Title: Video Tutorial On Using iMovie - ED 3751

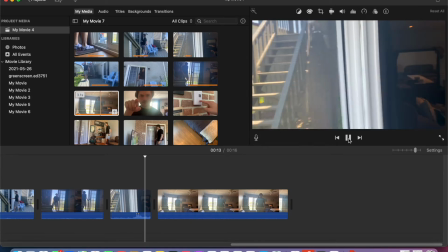Let's see what this looks like. So it's very continuous, right?
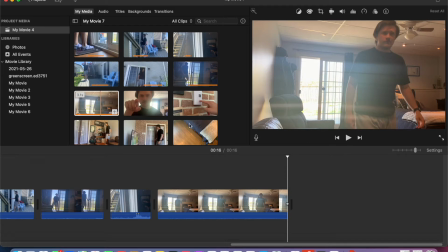We're just adding more and more videos to our iMovie. I mean, I think I got 15 different media files there imported so far.
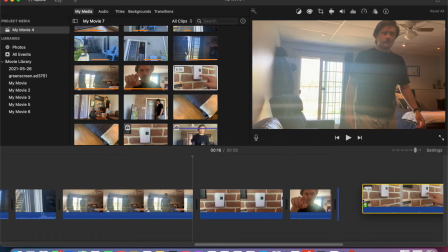So, I mean, for the sake of this video, I probably could have done 3 or 4, right?
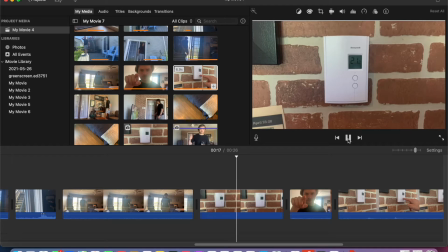But anyways, we're trying to make something decent here. So I added in those 3.
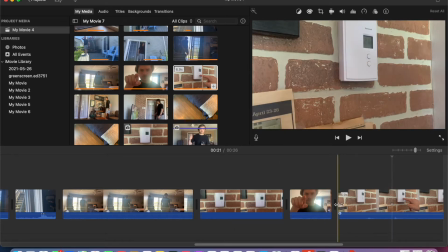I got a picture, me pressing the button, and then my finger pressing the button, I should say.
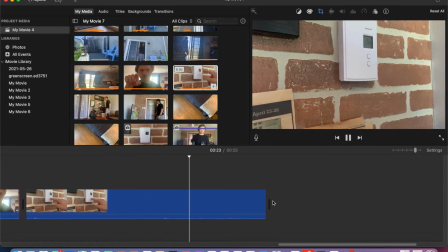Let's just time that a little better. It's not too bad. That was way longer than it needs to be, so I'll usually shrink that.
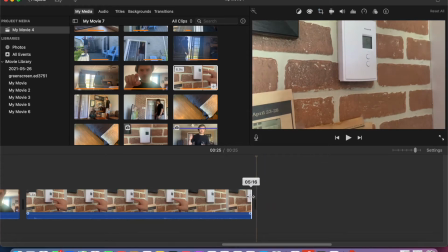Now with this video, I'm shrinking this
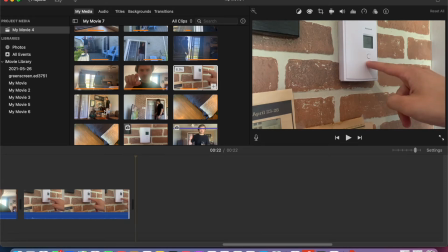where I don't got it completely off, where I take my finger off, because the next video I kind of keep my finger there.
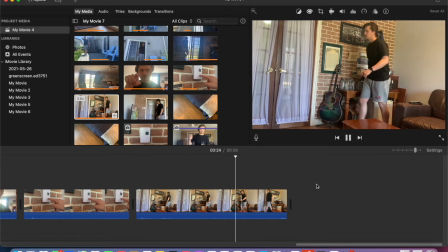Now, of course, I could shrink the video where my finger's not on it anymore, but I mean, it's up to you, right?
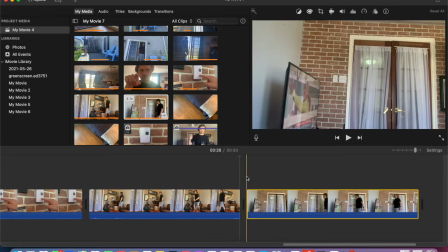I mean, everyone's videos are going to be different vision you have, style and format. I mean, it's up to you. Like this transition, I'm looking at the French doors in the background there.
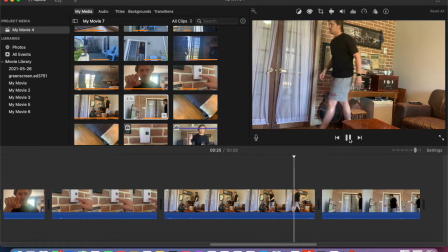Always kind of looking at a spot there where I'm generally in the same area, so it flows better.
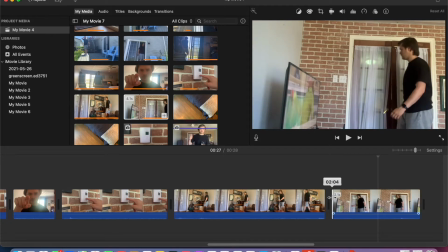This one's a little more difficult. Let's shrink or extend that a bit.
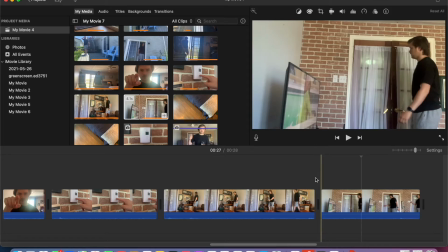It's not bad. Still do a little better, I think.
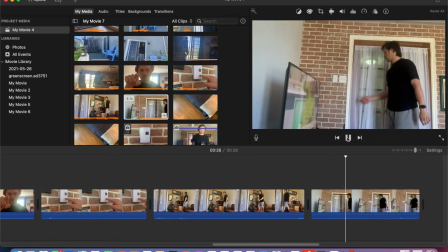It's pretty good.
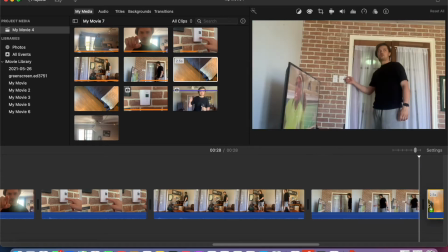Yeah, that's me flicking on the switch for the fan. So I actually put my camera on top of the fan for this one.
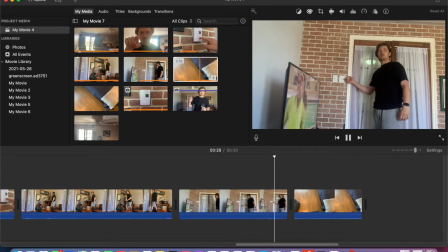So, why I'm trying to, I don't need to put my camera by the door.
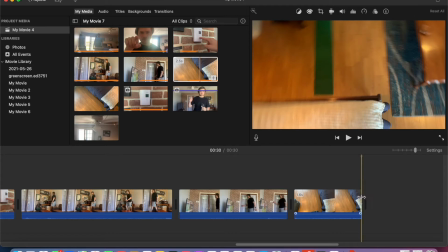I don't even put my camera on the fan, but I'm just showing different little
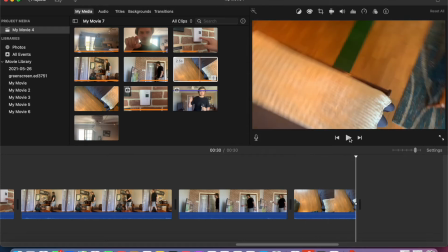perspectives we can give with iMovie, more so for the video shooting here now than actually using iMovie.
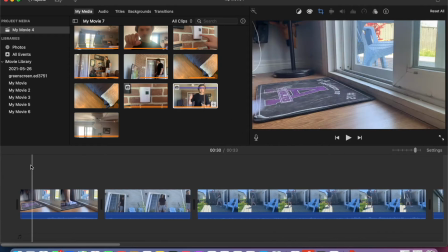And we'll see that towards the end of those 3 videos there in a picture, not really smooth,
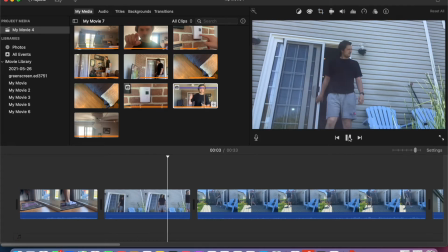but we don't want to overuse the transitions
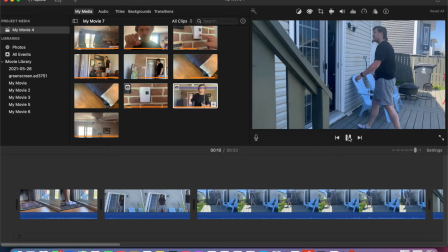features that we'll get to in a sec. But when we have unsmooth transitions from clip to clip,
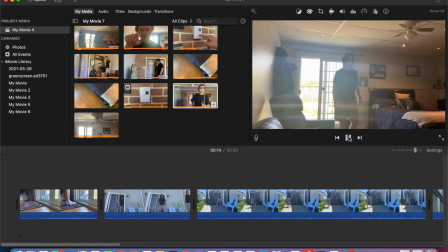the transition
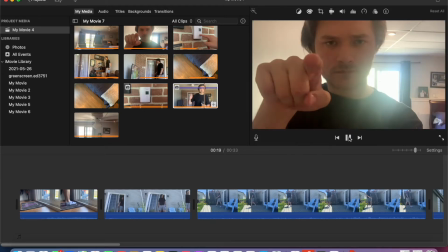effects that iMovie has will make that run actually a bit smoother, or look a little bit more smoother.
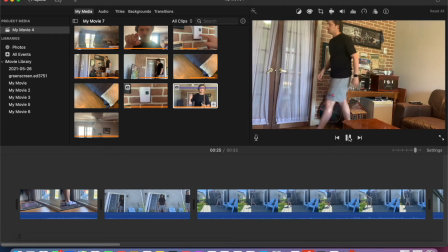But once again, we don't want to have every single clip having some sort of transition effect.
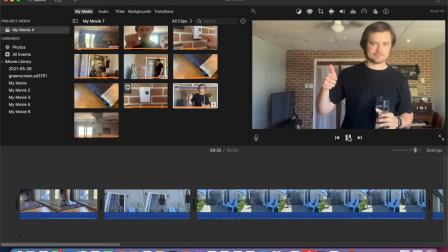So as you can see, not bad, but a little rough at the end, but that's all right.
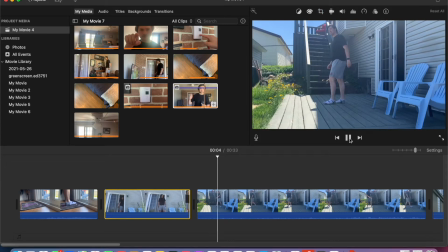That looks all pretty good. So I'm just recapping now. Notice in this video that I needed to actually make some more adjustments there,
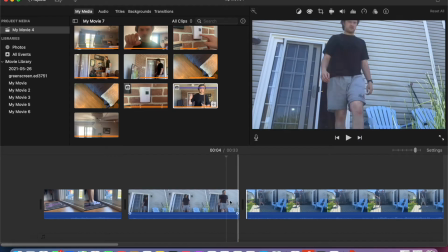because I look like I'm at the end of the deck, and then in the third video I look like I'm still by my door.
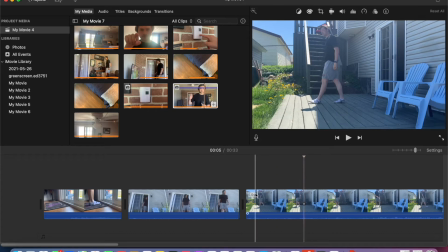So looks a little better. Yeah, it's pretty good.
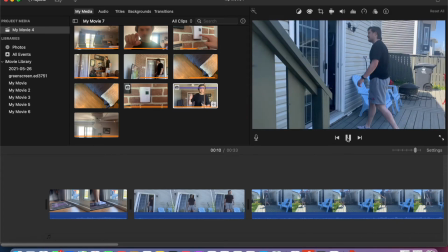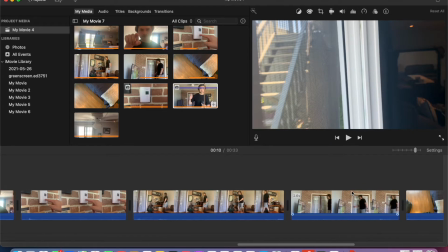Go down here a bit onto, where's that to?
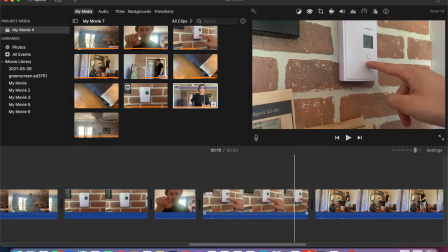Down here, I think, yeah, the thermostat. So, it was a little, I could probably avoid this, but this is more so me, personal preference. I think I had my finger on the thermostat a little longer than needed. I'll shrink it just a little bit.
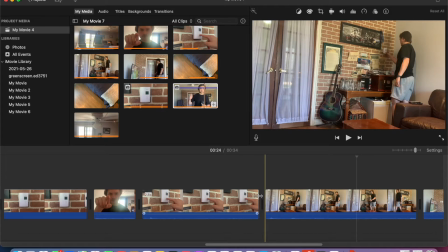It's not bad. Tiny bit more there. That's pretty good.